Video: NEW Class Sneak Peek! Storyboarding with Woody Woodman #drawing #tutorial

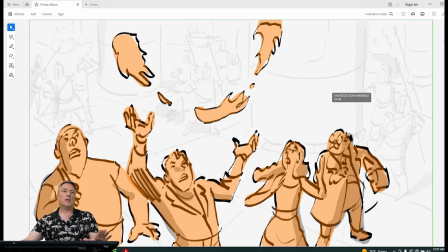There is just much more space needed for the action, okay?
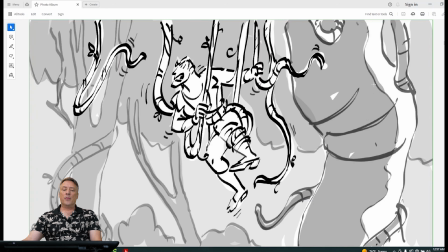This is another situation where if a character's he's being eaten or he's tangled up in the vines, he's going to be acting and moving around. So his body is full. It's inside the frame, but depending on the action,
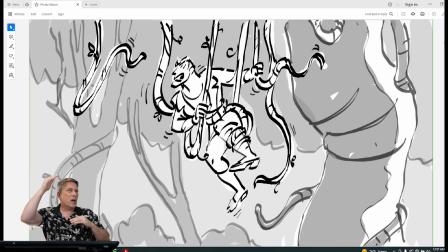you're going to need a little more space around the character so the action is not too tight to the frame, okay? I told you in the last lesson about composition, be very aware of where the character is relative to the frame.
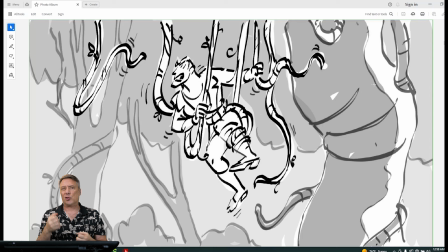Okay, so when you look at a character and he's going to be doing an action, struggling with the vines, you've got to allow for a little more space. So this is still considered a wide shot.
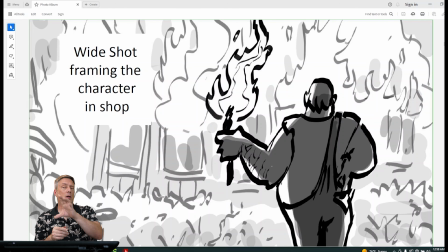Okay, so this is another example like we saw earlier with where we had the girl in the foreground. If you look at the character in the foreground, he's being cropped off at the legs. But if you look at the subject of the shot, he set some kind of village on fire here.
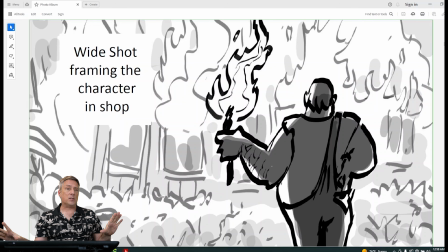Again, it's got to, you're going to feel that space around the foreground character. He's in a wide shot. We need more space for that action, okay?
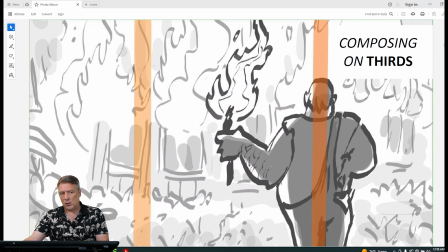I also wanted to mention in the composition, we talked about thirds, I think a little bit in the last lesson. So where you place the character, you might want that character dead center and split the frame equally, but you may not. So this is another rule of thirds that we use in composition.
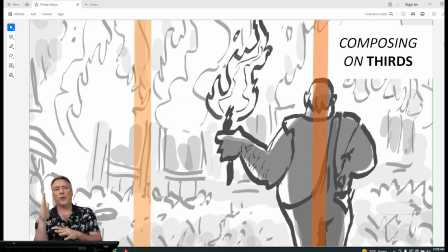Just knowing exactly if we place the character on a third, there's a counterbalance on the left and the right. Okay, so it's just a way to make the scene less symmetrical and knowing when to offset sometimes your subject.
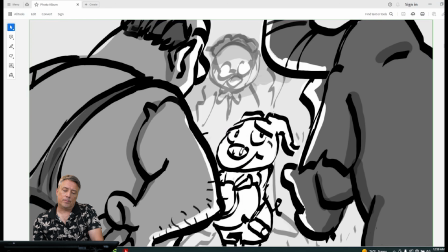Okay, so that's a wide shot as well. Okay, this is something about framing. Okay, so here where the subject is the pig, right? And he's sort of being surrounded by the buffalo and the farmer and the professor. But let's just talk about framing.
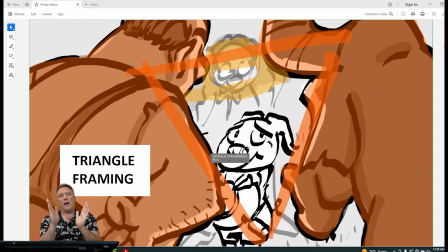Now, we're still, just like we did with the teapot exercise, we want to be aware of those shapes. So in this case, if you follow the dots, right, you can go across the characters and it creates a triangle.
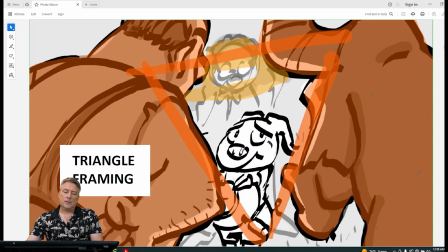So we're framing that subject, okay? A different option of framing.
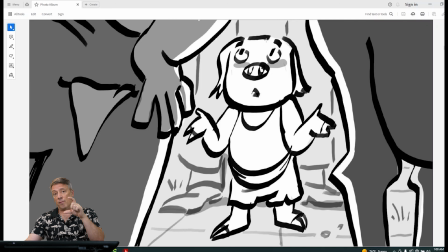You got the character is in a full, which we haven't really talked about, but that's a full. His full body's in the shot. But look at, again, we talked about that tension last time with the foreground elements on the teacup and the teapot exercise.
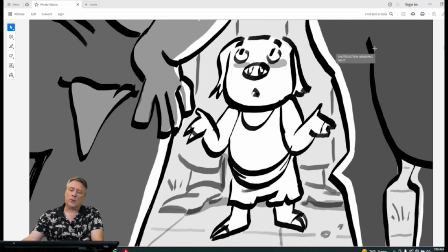Same thing here with your characters. Okay, it's another triangle.
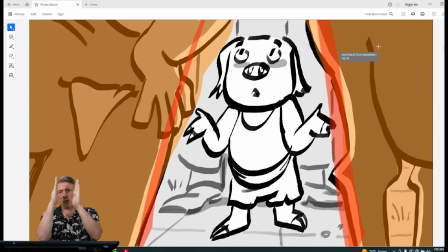That could be a triangle. That could be more like a column where you're composing in a square, right?
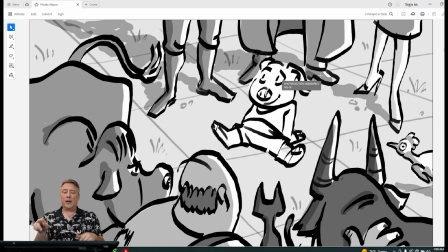But if it's a lighter moment, then again, I might circle the character.
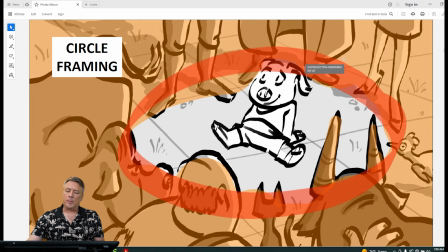We're looking down now and look at the composition, see? We're framing in a circle. Circles are a little bit lighter, a little bit fun, right? Not as dramatic as a triangle, for example.
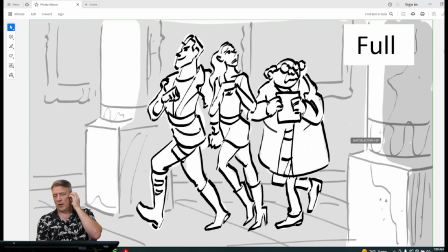Okay, let's talk about the next size shot here. We talked about the extreme wides. We talked a little bit about the wides and some of the differences in the wides. Now, we want to talk about the full, right? So now the characters, their full body from head to toe is in the frame. But there's a couple things that I want you to be aware of, okay?
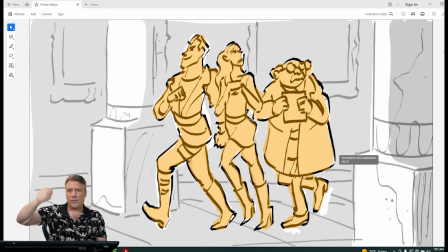In yellow, I've just filled in so you can see the silhouette. You can see this. There's a little space at the bottom of the feet, between the feet and the frame. There's a little space between the head and the frame.
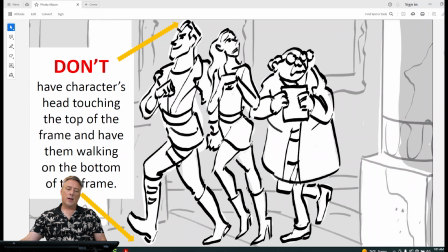Okay, don't do this.